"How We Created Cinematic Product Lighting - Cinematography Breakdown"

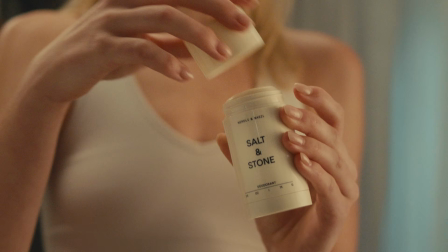3s
Highlighting a product and making it look and feel its best is a very difficult task as a cinematographer.
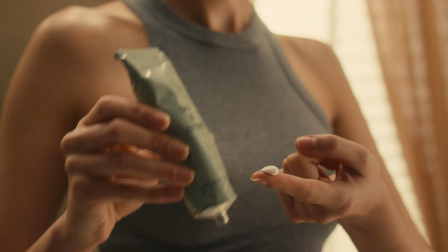9s
Any successful product commercial feels perfect, from its camera movements, acting, and especially how they are lit. There are so many ways to execute this, but where do you even start? In this video, I'm going to show you exactly how you can do that by going over a recent commercial we shot. I'm going to be going over lighting diagrams and camera movements and show you exactly how we shot this.
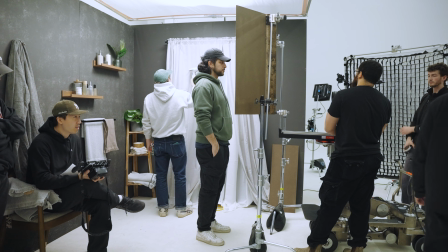26s
Before we even get into the breakdown, I'd like to give you guys some context about this project and how it was planned in the span of 5 days.
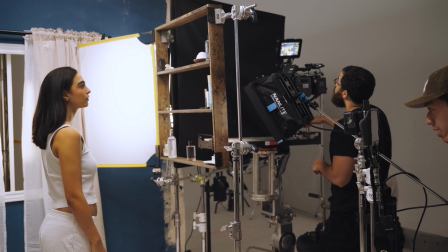32s
This was because we were given the Sony Bravano to shoot a commercial with in a short period of time. 5 days to plan a production is very unideal. But there are so many pre-production tools that make this planning process so much easier.
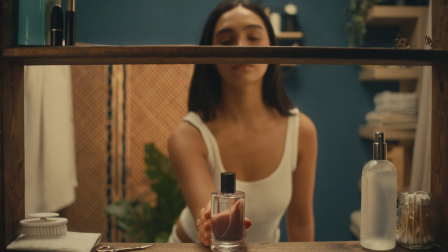43s
The specific one that we're going to talk about in this project was Framset, which helped us align on the overall look and feel, as well as camera movements we wanted for this project. Framset has an extensive catalog of movies, commercials, and music videos that we use all the time to plan our projects. And I'm going to dive into it right now to show you exactly how we did this.
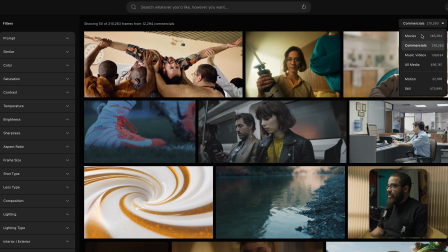60s
Finding references is one of my favorite processes in the pre-production process because it just gets me so excited about the whole project. And specifically, Framset has a catalog of movies, commercials, and music videos, and then has still portions as well as motion kind of GIFs to really showcase exactly what you're going for in your specific commercial or whatever project you're doing.
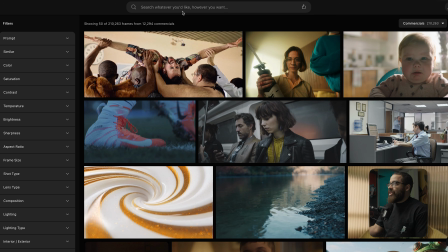78s
So how I use this for this commercial specifically, I use the commercials tab, and then for this, we're looking for something that's high key in beauty.
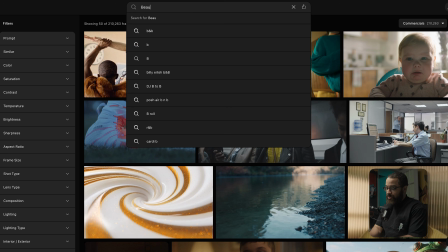86s
So I would say beauty commercial.
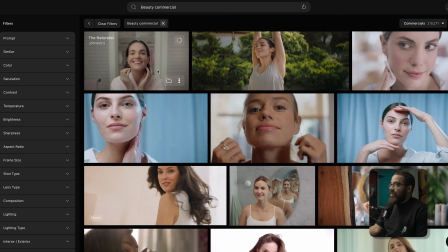88s
And from there, I have a bunch of references that are looking pretty aligned in terms of what we were looking for this project.
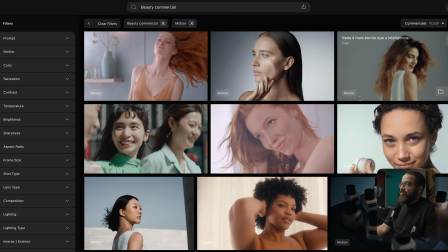95s
And if I wanted even something more specific in terms of the motions tab, it gives me a lot of fun references to play with.
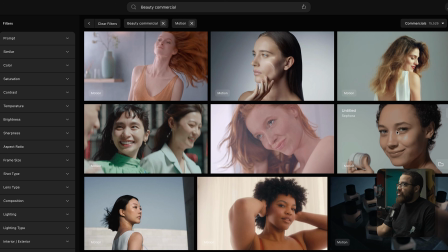102s
And with some of these, we actually added to our catalog that we're using.
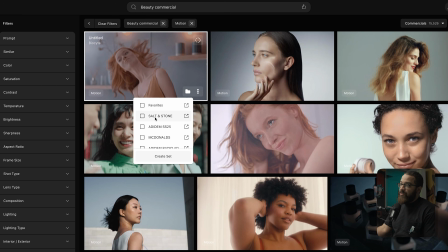106s
So if I like this still here and I wanted to add it to a specific folder, we had one for Salt and Stone, which was this project.
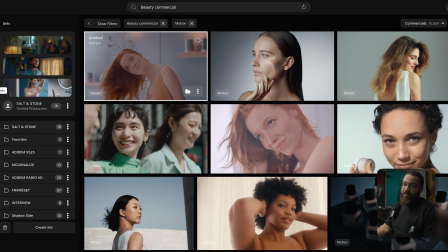113s
And I can go to my sets folder here, and we have them for a bunch of projects that we were actually working on. So this really helped the director, Jason, and I really align in terms of what we're doing, what the product shots are supposed to be looking like.
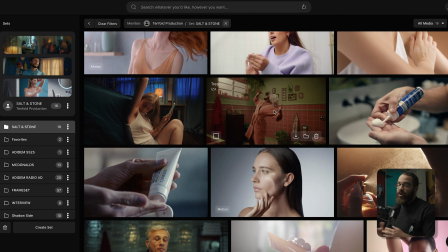124s
Framset was an essential tool for this commercial because it helped us really align with all departments and really speed up the planning process in terms of executing this commercial. If you guys are interested in signing up for Framset, use the link in the description to find out more. And this commercial was a stepping stone for us,
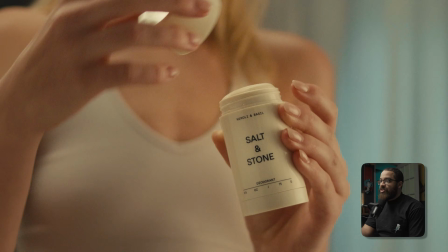139s
putting together a piece that would be really good for our product reel and really showcase a camera that was new to the market and how it works in a commercial setting.
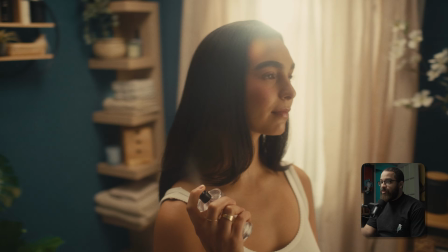146s
This project was supposed to feel very unworldly, very commercial from its movements and especially its lighting and direction.
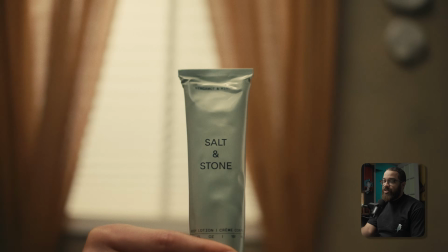153s
We have a lot of slow motion movements in here and a lot of different camera movements.
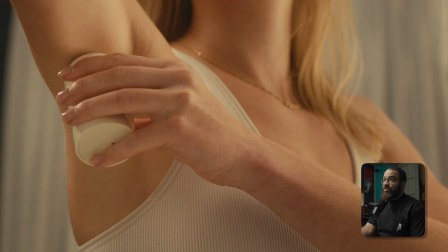157s
And the main thing that we wanted to do is bridge the gap between multiple talents in different worlds, but having the same feeling.
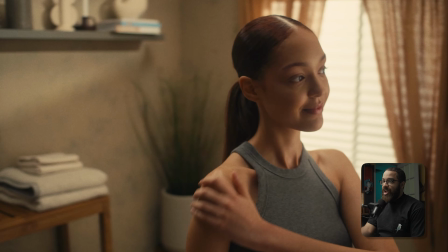165s
And you can see that with the set build here. We basically have one talent applying lotion, which was one product.
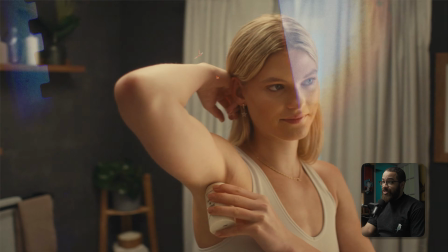170s
We have one talent, which is in a different bathroom, applying a deodorant. And then we have a final talent applying a spray, which is like their body spray.
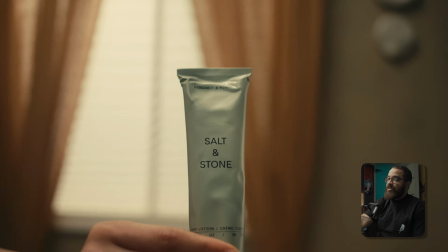178s
So different points in the day, different feelings, and basically getting ready throughout different world.
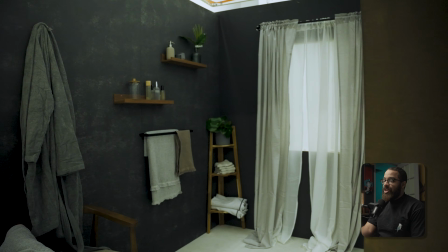184s
So this is really achieved with those set builds, and we wanted to make it feel very commercial and very different.
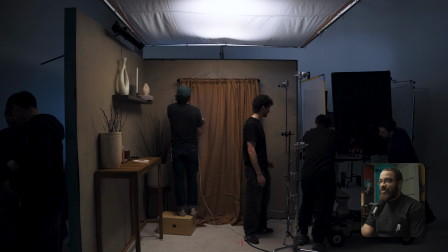190s
A lot of commercial work has set builds. They don't really have bathrooms that are built like this.
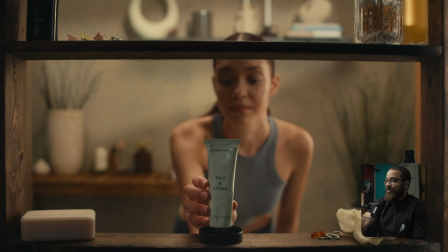194s
If you look at them at a glance, they look pretty, but they don't really necessarily make sense.
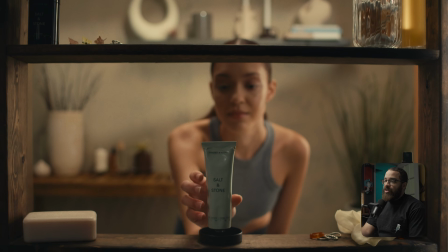199s
The first shot that I'm going to start off with is the first one that we lit for each scene.
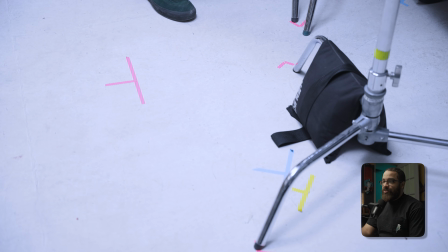204s
This was kind of a tricky one because we had to mark all our positions of our lights as well as the camera position of the dolly and everything like that,
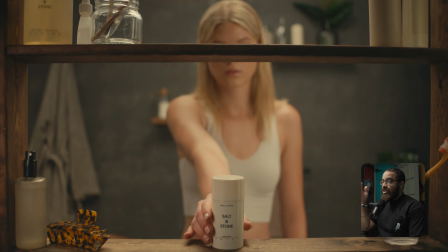212s
so we can get a consistent shot across each of the pieces. As you can see how they're kind of intercut.
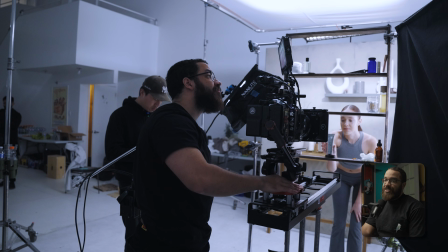217s
This is usually done with a robot, but obviously with the budget and time constraints, this is something that we couldn't do.
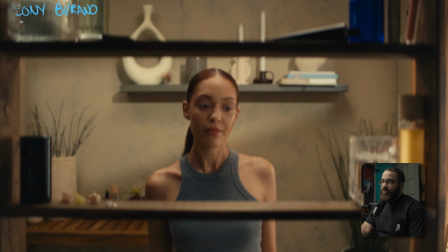222s
So if I start breaking this down, this was shot on the Sony Bravano. I have a white balance set here at 5600 Kelvin. We shot these on Cooke S4s, so that is a Super 35 lens. And so a 25 millimeter focal length isn't actually like a full frame 25.
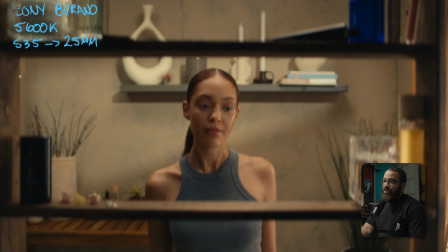238s
So it's a little more cropped in. So we shot this actually on a 25. I'm gonna do this in a big overhead because this is gonna make a lot more sense. So we're basically shooting into two walls that we have here.
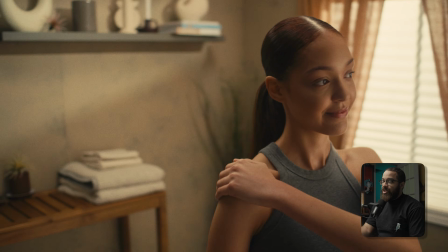249s
We needed a lot of room to get all these rotation shots and different types of dollies and everything like that.
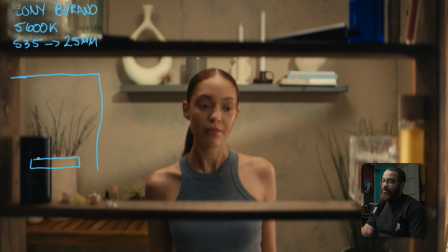254s
And then here we have this fake shelf that we use to basically jib down and then dolly through. And then I have my camera here, which is sitting on a Cine slider as well as a Pee-wee dolly.
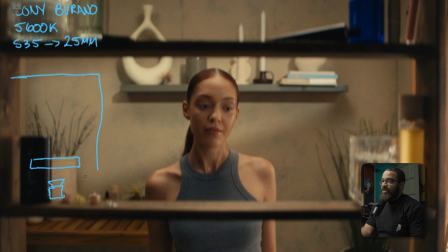268s
And now this was a really difficult one to light because we're dealing with a room that's supposed to feel like a room,
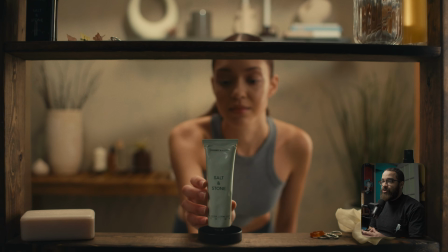275s
but I have two open corners.
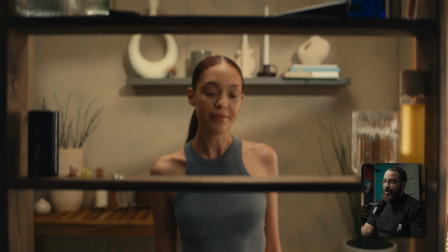277s
And we're dealing with a lot of things that we have to light because this is commercial lighting is like almost everything is perfect.
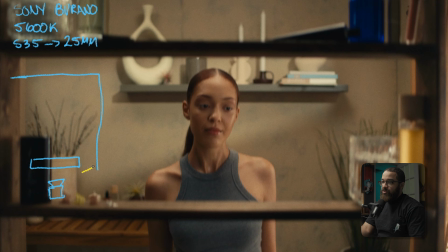285s
I'm gonna start with my key source here, which was using a Nanlite Pavo Slim, and I had this in the vertical direction because we kind of had to fish it in between these two things here. And then I have this set at 5600 Kelvin. And this is basically a very daylight scene, so I kind of kept all my lights daylight balanced.
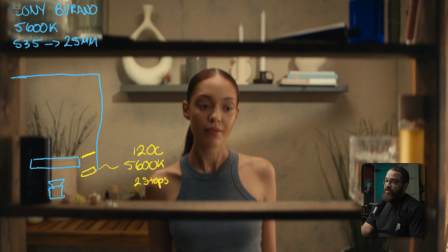302s
And even though these panels are double diffused with the diffusion that they come with, I like to diffuse it even more. I still find it a little sourcey, so I usually like to put an artificial silk in front of it. So I believe this is 1.5 stops. So we're almost at 4 stops of diffusion just to get that commercial soft look that we're looking for.
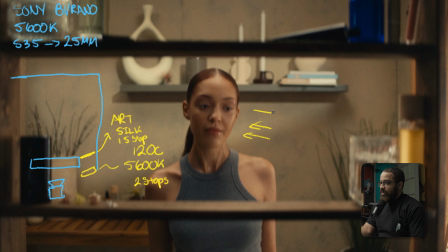319s
And this is basically acting as my key light right here. I'll just draw my talent on the side.
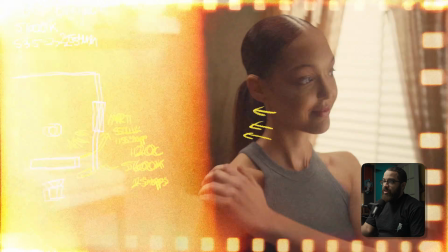325s
If you notice that we had a little window here,
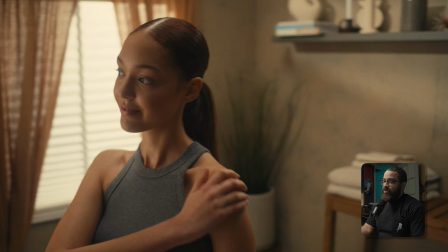327s
and we wanted to make sure that this was like a bright early morning feel with that slash on the wall that you can see in the back there.
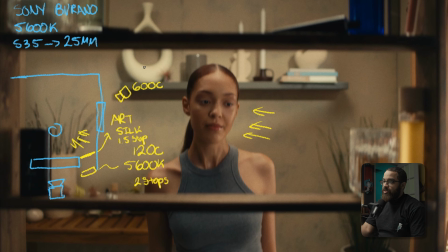335s
So we have a aperture, this is a 600C, and then we also have this set to daylight, so 5600 Kelvin. This is sitting around like 20%. And this is just with the normal reflector that comes on with it.
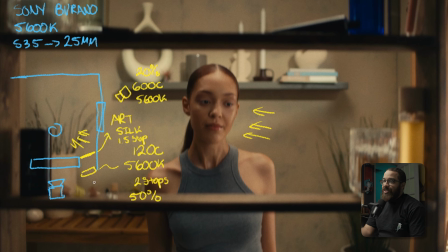347s
This light, this was sitting around 50% because we're going through so much diffusion. Not much light needed considering all the diffusion that we have going on there. And then this 600C is lighting up that window as well as giving us a nice edge light on our talent as well.
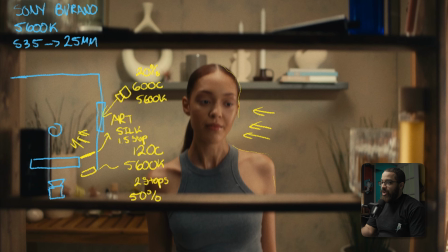362s
So this is kind of like acting as a rim and kicking her out on the side and really filling out the rest of the shadows and giving a nice edge. And then if we look at the back here, I actually have a tube light which is boomed over, and this is a Titan tube with a honey crate.
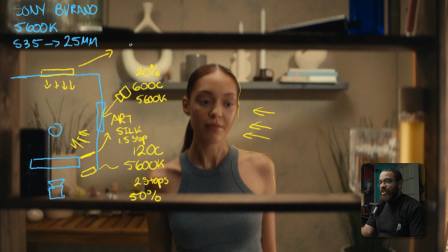377s
Titan tubes are really inherently soft, and I like to use them as an edge light because it really gives you that pop, not being too diffused but not being too harsh. And this is probably set at 50%, and this is set to 5600 Kelvin.
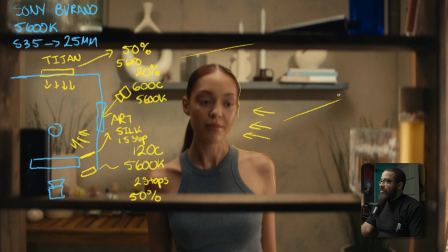389s
And then as you can see, we have this slash a light in the background, and that is using one of my favorite light fixtures that I use, which is a 60B. We have this around sitting at 60% because it's a 60B. It's not a lot of power. And then we're at 5600 Kelvin. We had to kind of finesse it in terms of giving us that beam angle.
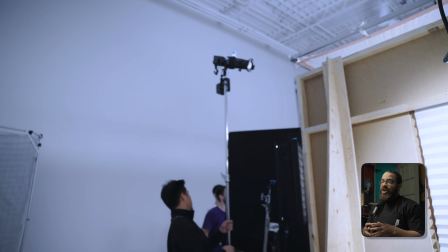407s
I know it looks like it's coming from this direction and we fished it over, but the reason why we had to push it back so far is to get that spread so it looked as natural as possible.
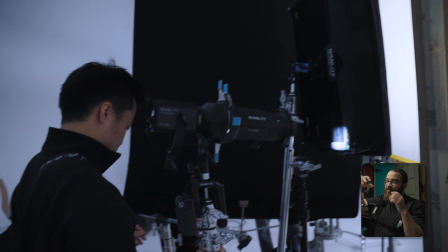415s
If I fished it over the wall and then had it pointing down, it would kind of be very like triangular and very harsh, and we wouldn't be able to unfocus it.
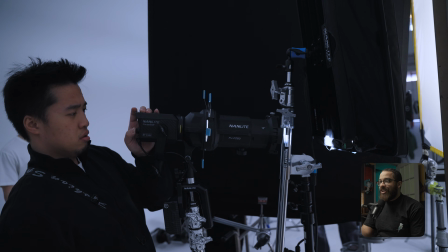424s
I see a lot of people using spotlight mounts and not in the really correct manner because they don't have a lot of room.
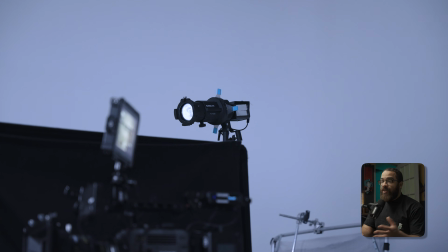430s
In these studio set builds, you do have a lot of room because we're dealing with a bigger space.
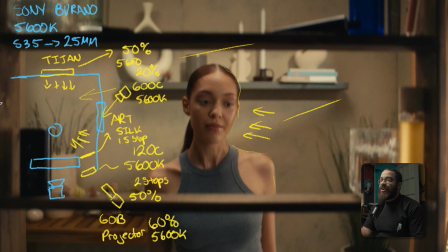434s
So we had this all the way backed up in the corner. So we got enough spread as possible, and that's why the power is so high. And then with that spread, we can also unfocus it so it looks like a natural daylight beam coming in. So we have our top-down view here.
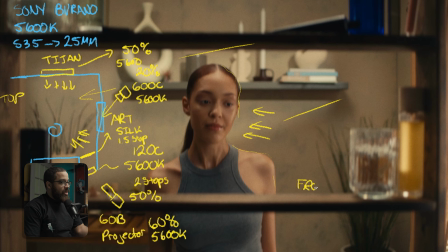448s
I'm going to now make a front view, and you'll see why I want to showcase this, because this is how I got my ambient tone. And this is a method I use for all my high key commercials in terms of set builds and studio builds like this.
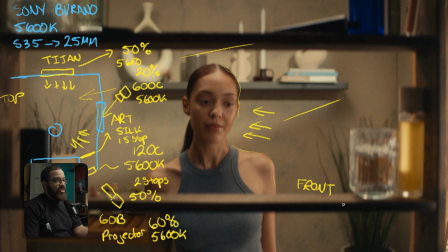461s
And I really like to use an overhead lighting setup to set my ambient tone that is super soft, and it gives me a lot of room to play with. So if you can imagine, my talent is standing here, and then obviously the camera's in front of them. And then here's the back wall, and then you can see that slash of light going through there.
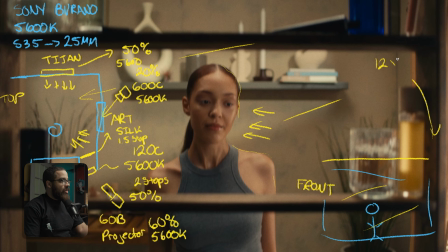480s
Overhead, we have a 12 by 12, and then I have an artificial silk, so that's 1.5 stops. And then above that, I have a pipe and a series of stands with big bends and everything like that. This is what I usually like to do when we have like temporary rigging, because we don't have a lot of time to hang things from the ceiling.